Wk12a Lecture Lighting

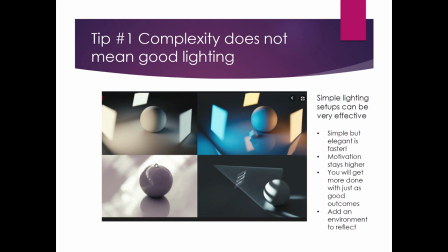it I'm not sure where it was but it had a lot of light in it obviously had this some kind of like light streak maybe this is a row of windows or something like that and so you're getting some soft lighting from the environment they put a they put a reflective surface on
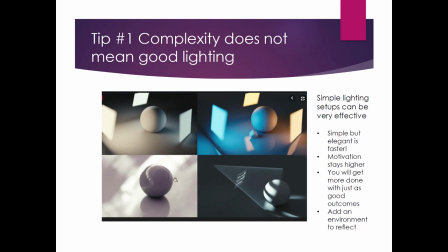this so you can see that the HDR is reflecting off of this okay so up here let's jump over here we're looking at this is like the same as this but now they've introduced some color some in in not a ton of color just basically like that warm to cool that the Kelvin
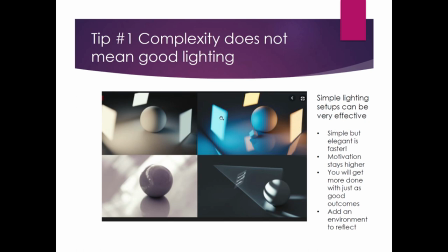the lower Kelvin numbers to the higher Kelvin numbers and it's the same setup as here but the adding these colors into into the mix is very dynamic one of the things that's happening here is that blue and orange
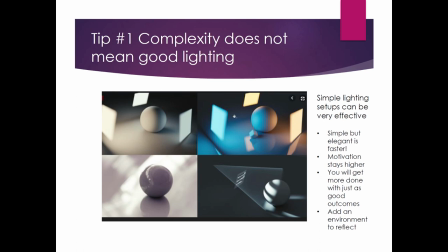are complementary so So using a subtle blue and a subtle orange is going to make more contrast and you're going to get certain areas popping out and it's going to draw the eye to it. So when you're lighting a scene, when you're thinking about how do I light a scene,
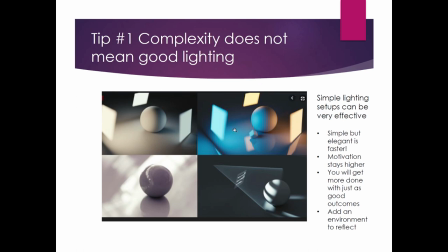you want to think about what do you want the viewer to see? What do you want them to feel? These are two things that come into play. now because this this orange and this blue are very common in nature we see this a lot in film in movies
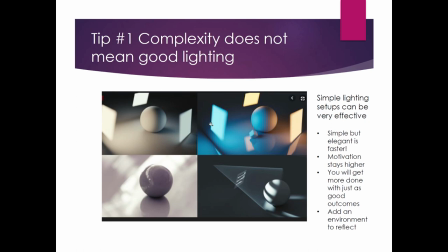and games there's a lot of there's a lot of um there's a lot of people who color grade a lot of artists who color grade and they use the teal and an orange color grade because it's very natural to our eye but they what they do is
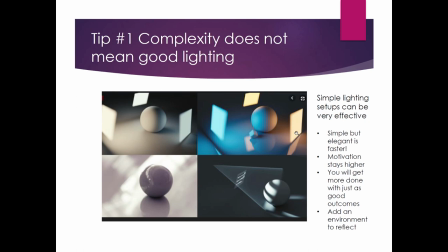they they'll ramp them up on both sides like the teal will be more intense and the orange will be a little bit more intense just like they've done here because it really pops and yet it's natural so people accept it because you know our sun is basically orange and our sky is basically blue so it's
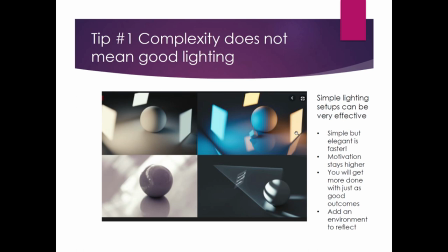basically the the normal thing that we're used to seeing our whole life i like how they threw a cube in here so you can see how like based on flat you know different directions see the bottom here how this is like it's kind of the same blue as this but it's a little bit darker
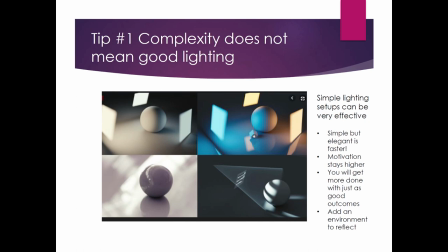and that would be because of the occlusion that's happening which means that there's less light bouncing and there's less light in this area than there is obviously coming from here which is getting these lights directed right at the side here
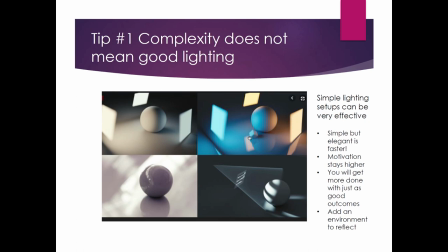this brings to another topic which is bounce lighting and bounce lighting is what happens within a scene normally is that you're getting lights that are bouncing off of surfaces and bouncing back onto other surfaces and in 3d
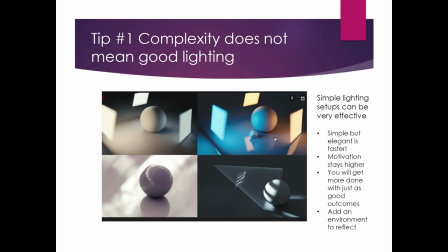terms we usually call that global illumination and global illumination is something that's very very commonly used back in my days my early days like I talk about, global illumination was extremely expensive for the computer to calculate. We used it, but we didn't use it a lot because it just took so long to use.
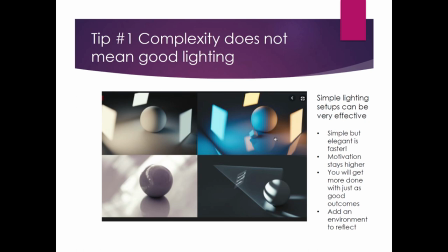But nowadays with the faster computers, we can get really nice looking global illumination for less cost, or at least it's just because everything's faster. So what we see here is I want to talk about the fact that even though this scene has,
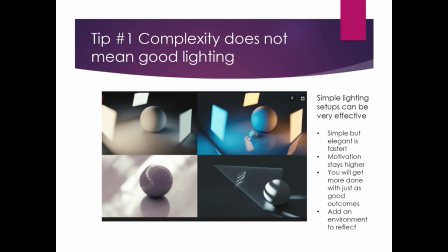There's no direct light hitting this underside with the global illumination. It still has some light on it So it doesn't drop off all the way to black and that's one thing that that You want to take note of in most of your work unless you're doing something very graphic that
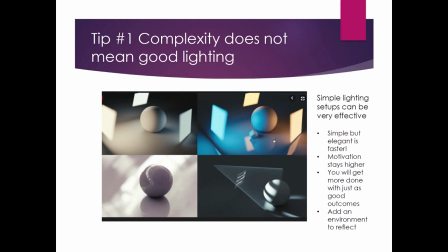You know you need to have that black there for some reason typically you don't want to drop your your look or your your shadows all the way to black because it just rarely rarely ever happens in nature where anything is just 100 black the next time you have your your lights off in
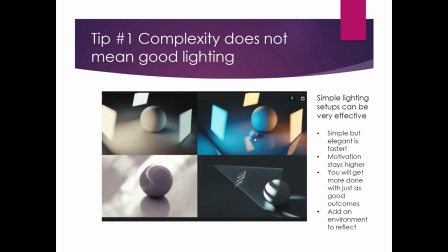your room just look around and most of the time there's some kind of light in the room that you can still kind of make out some stuff unless you have like a special setup for everything being blacked out uh you know so there there's almost always some ambient light going on so um
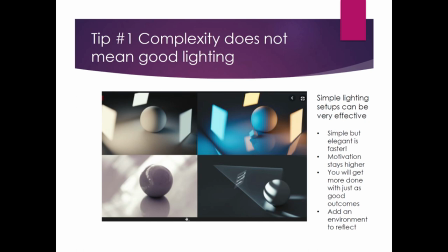that's one thing to take in consideration when you're lighting so uh for instance look at here underneath here even though this is very dark here it doesn't go 100 to black and same thing out here and even out here these are probably not 100 black but this is probably the closest in this
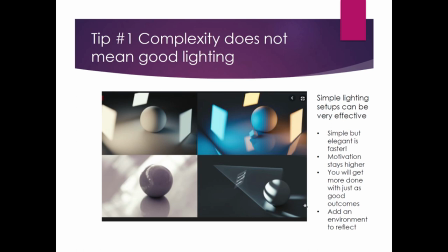whole uh scene to having some black okay this right here is interesting this is just a one point lighting setup with some global illumination that's what's giving you like these background glow here how you can still see the other side here but what they are using is they're using like a light blocker
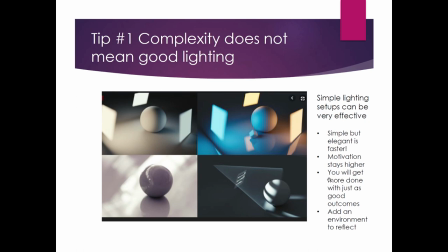or some people call it a gobo it's they're using something that block to cast shadow on the light to make the subject look more interesting and this is very very common in alfred hitchcock movies back in the day a lot of filmmakers use this to just make their lighting look a lot more
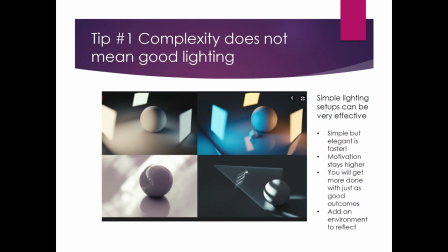interesting and it's really actually cheap because you just got to throw something in there to block the light out in this case it's kind of looks like blinds you know from from a window or something like that okay so that's uh it's a lot of talking about just in this one little area
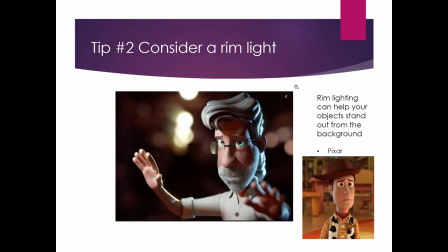here there's a lot to talk about okay so here's another thing uh that that's used
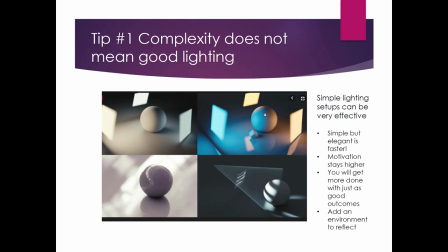a lot I talked about it up here I said rim lighting once but this is very
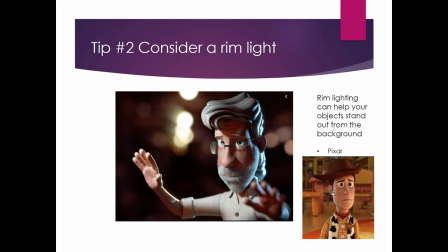commonly used rim lighting especially in Pixar movies I don't know if I've ever seen any any part of a Pixar movie that doesn't have rim lighting on one of the characters you'll almost always see these like highlights that are right at the edge and the reason why they do that is it really helps
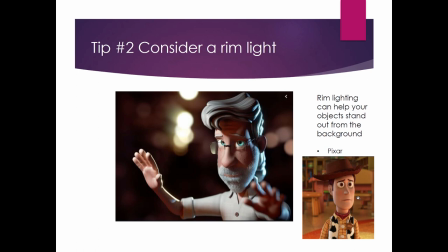define the character off of the background so having the rim lighting is almost like drawing like an artist drawing a line around their subject but you're when you're in 3d we don't typically draw a line around the subject unless you're doing some kind of tune shading so in that
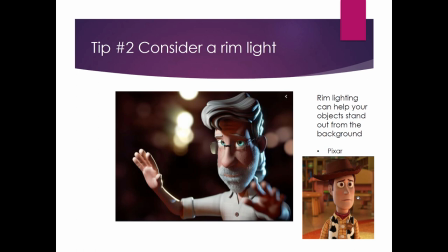case or in this case we're using a rim light to really make that him pop off of the background and obviously this picture right here that I put in here is like an extreme example. Really, really bright rim light.
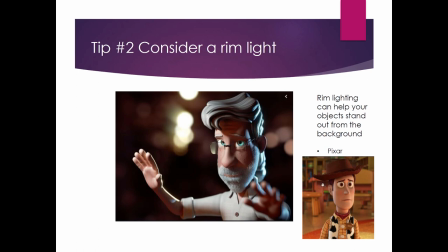Okay. One other thing to talk about, this is not about lighting so much, but both these pictures are using focus. They're using a certain field of view. And typically when you're doing character stuff, you always want the focus to be on the eyes.